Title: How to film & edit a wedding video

And then obviously I'm only going to show, because I'm only giving a highlight type reel here or footage, I'm only going to show this for a few seconds.
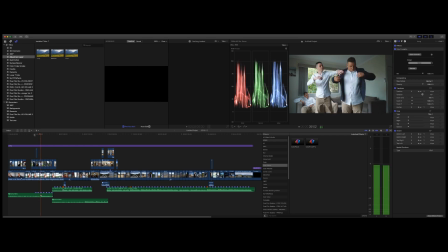So I can promise that I'll always be here for you.
Now, once they're dressed, we'll take the boys out and we'll get them walking and talking and things like that. I love to basically have them looking as natural as possible, which, you know, is their hands are in their pockets, they're just looking at each other, having a bit of a chat.
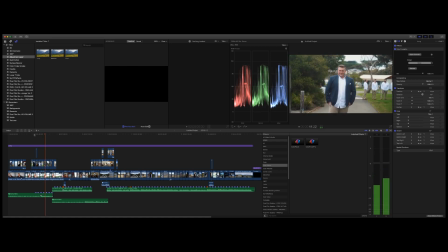To listen and to hold your hand. And I'll always do my best to make you happy.
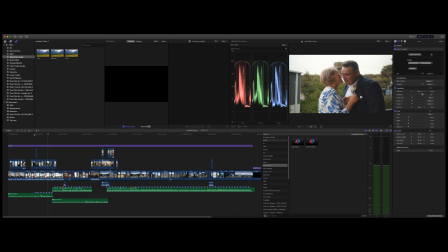I always try and include the mother or the father here, and I love doing that, say the flowers being put onto Michael's lapel there.
Happy and make you feel loved.
Again, these are just details. I try and actually capture all details during the day.
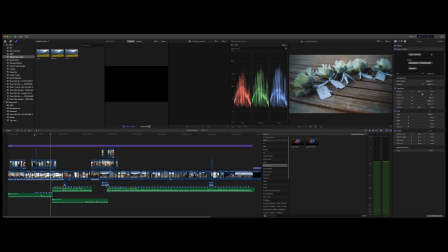This was all done with the Moza Air2. I used that all day and loved it. So I just try and add a little bit of movement to make it look interesting.
I can promise that I'll willingly be your protector, your advisor, your counsellor, your friend.
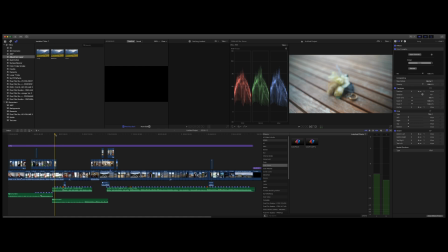Now, the interesting thing there is that I used the Tamron 28-75 lens here. And you can see how close this focuses in as I move in, and the focus is just amazing on these lenses, on that lens particular.
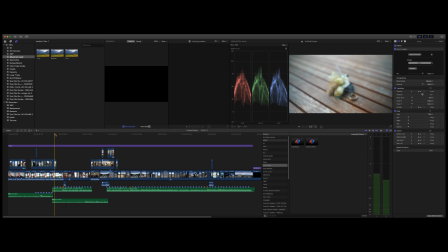It's such a good video lens. I can zoom in, zoom out, I can get really close to almost macro, as you'll see as it actually comes in. It'll then cut to Elizabeth because I wanted to actually show Elizabeth again at the end. There's a bit of emotion there. Let me just drag that back and I'll show you.
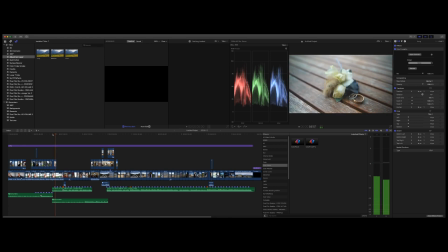Protector, your advisor, your counsellor, your friend, your family, your everything. This I promise you. I love you, Michael Robertson.
Now I like to work non-linear.
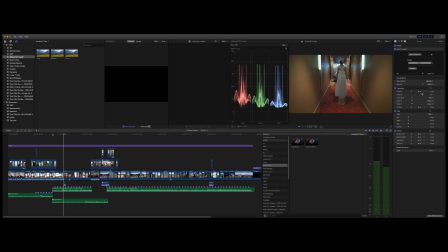You can see that because I've added Michael at the beginning and showed sort of Elizabeth getting ready. Then I've cut to the actual reception. So I love working non-linear like that. And basically what I've done here is I've actually said I'm then going to cut to Elizabeth getting ready.
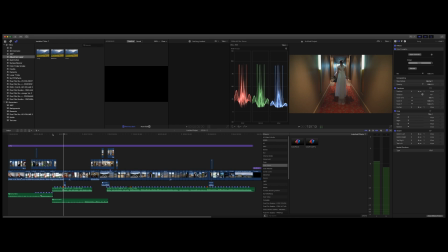Now she's already ready here, but then I'll go back to where she's actually doing stuff like getting dressed and popping the champagne bottle. I love working non-linear because I think it's far more interesting than just having it just flow from the start to the end of the day. And you'll see here how it changes.
Michael Robinson.
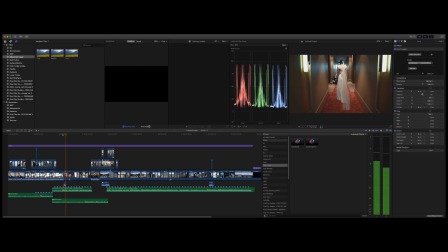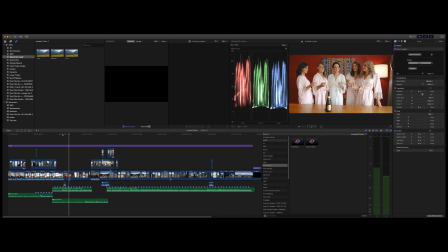So this is where it jumps back to before they're even ready, and I'll show some getting ready images here.
We're in this together now. We're in this together.
Now that is just basically, I had Ben and Gino on both sides,
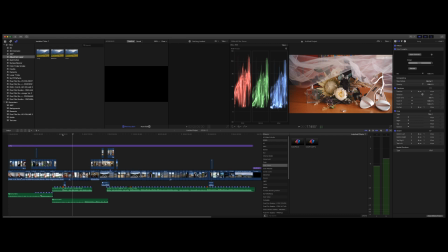and all they did was grab the veil and then just let it go, and I just shot that on the gimbal actually. And it looks beautiful. I really love how it is now. It's just slowed down. It was all shot in 1080p 50. If you're in the US, it should be 1080 60. And I've slowed it down 50% in post.
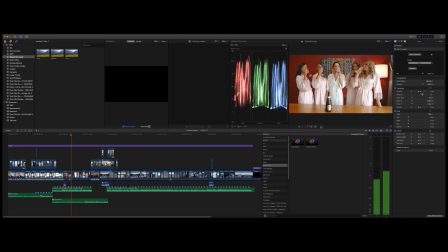So I'll show that again.
We're in this together now.
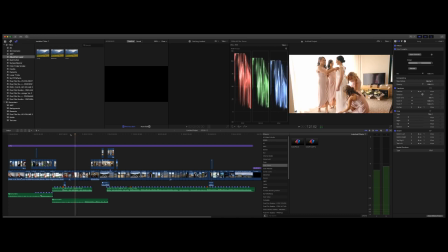Give me.
Now this has just moved to the girls getting ready, and like I said, I'm only going to show a few seconds of all this, otherwise it gets boring, and then I'll cut to them doing a bit of the back of the dress.
Your love and tell me your secrets.
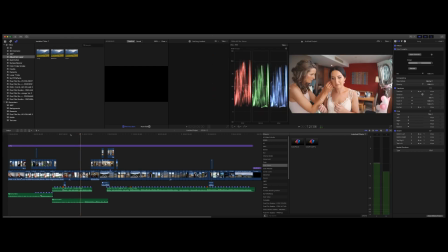Then I'll move to this section, which is usually just showing a little bit about putting jewelry in, things like that. Sometimes it's about the bracelets, sometimes it will be obviously the earrings, sometimes it can be a necklace.
We're in this together now. Yeah, we're.
Now I love this shot particularly. This is one of my favourite shots. You can see the chair on the left hand side, which is what I'm using to stand up in a minute for the next shot where she's looking up. But I just adore this shot. It's always nice to have the veil over her like it is. The flowers have to be down nice and low, and this will switch from this wider angle, then up.
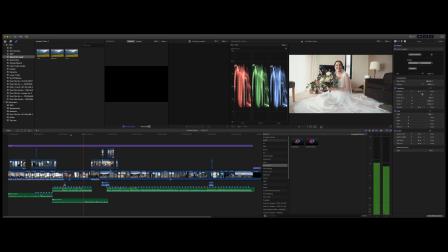I'll pop up on the chair and you'll see that other angle.
We're in this together now.
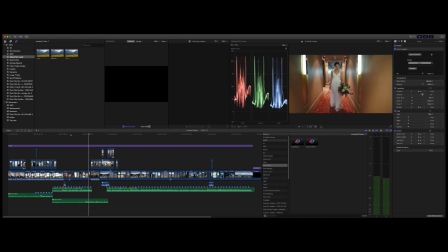So I love that view from there. And then I've obviously switched to where she's sort of walking out before she goes to the ceremony. It'll then switch to the actual ceremony where they're doing their arriving.
I'd like to welcome you.
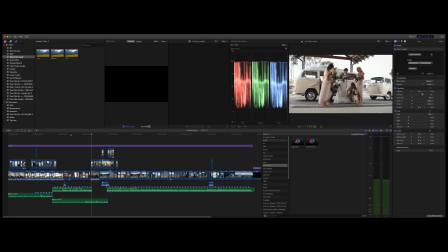Now because that I wanted the priest to actually talk here, again I've cut back down here to show just the audio again. So it's just instruments again, and then it'll cut back over here to once the priest stops to the singing part again. And you'll sort of see that as we go actually through.
I'd like to welcome you all here for this wonderful occasion.
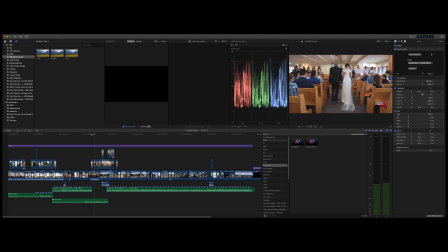So what I've done here is I've mic'd the priest up. I also mic'd the groom, but I didn't use any groom footage from this with his audio. I just mic'd up the priest, and I can let that run right through in multiple clips. Audio is the secret here. You really have to try and learn audio if you're going to try and get a nice result on these videos.
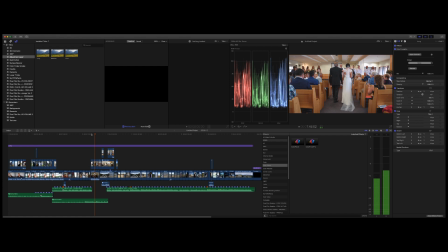To witness the loving union.
Now you can see there what I've done is I've followed basically Elizabeth down the aisle with the Moza Air2. I've got the Sony A9 with the 28-75 on here, and I'm just tracking center, and it's following her beautiful.
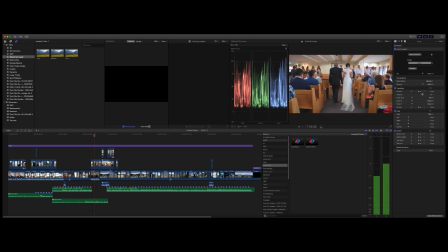This wonderful occasion to witness the loving union of Elizabeth and.
Again, I'm using the Moza Air2 here just to walk down the aisle, and I think then I'll walk behind them just to show it from the back, because it was a bit unusual, this church,
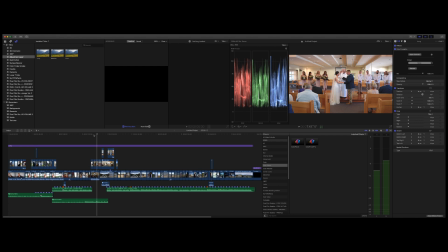because there was seats on both sides. That's why you can see seats behind them.
Michael in holy matrimony.
So I'm just trying to show a bit of interest here.
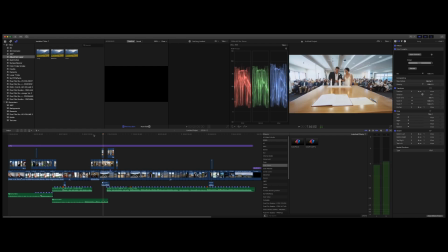God's name, I now And again, I've moved to the other side of the table here, just showing them lighting the candles. pronounce you husband and wife. Now that's where I'll now switch to the audio again singing, because I just want to show them having their first kiss, and then basically it'll be singing from that point on.
I'll keep you safe. I'll give you my.
Now I just wanted to sort of move in here with the gimbal and concentrate on their name on those candles. I didn't mind that they were out of focus in the background. I quite liked that, and I just wanted to sort of make this look a little bit different. Everything. Again, I've moved, this is after the ceremony and they're walking away or coming out of the church. So I've just following them again with the A9 and the 28-75. It'll then move to a group shot. Now it was so tight in there that I had to use the 10-18 on 12mm. So I did use the 10-18 f4.
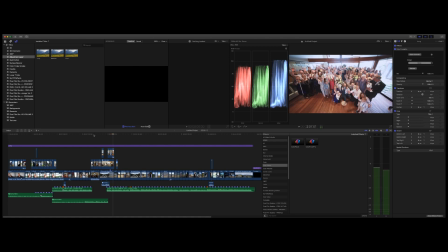Now that was just handheld. I just quickly held it up and got them to do it twice. One for the photos and one just to get that cheering.
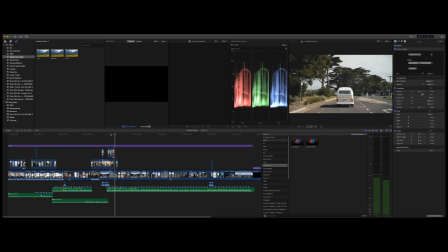Even if we're falling down.
Now then I sat in the combi behind them. There was two combis here. I just wanted to get a bit of footage of the combi actually driving. I thought it just added a bit of interest.
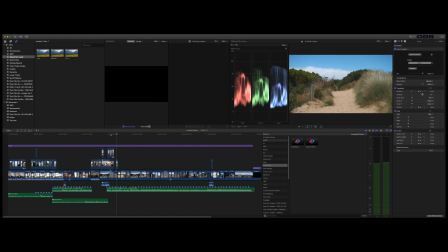Even if we're falling down.
Now this again is just B-roll that I captured. I always like to have plenty of B-roll so I can just cut to it and add a bit of interest into the movie. It'll then move to where we're on the beach with the bridal party.
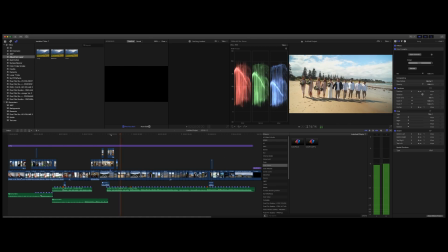All of me is yours, every part of me.
Now I'm using the ND here. I've got a variable ND on the actual camera on the 28-75, and that's how I'm balancing my exposure.
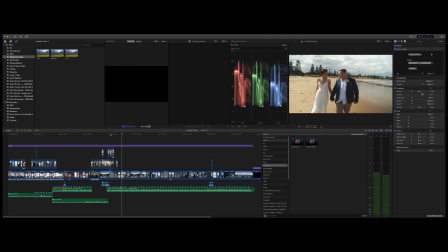So I'm just making sure, or trying to make sure, that I don't blow out the highlights, because that's the most important thing that I'm trying to aim for here. Again, this is all 1080p 50 slowed down to half.
'Cause we're in this together now.
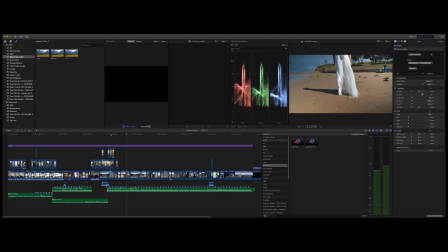Now I like to sort of get down low with the gimbal and then just sort of follow the bride just walking and have that in slow motion as well.
You and me together now.
Again, I always look for audio down the bottom.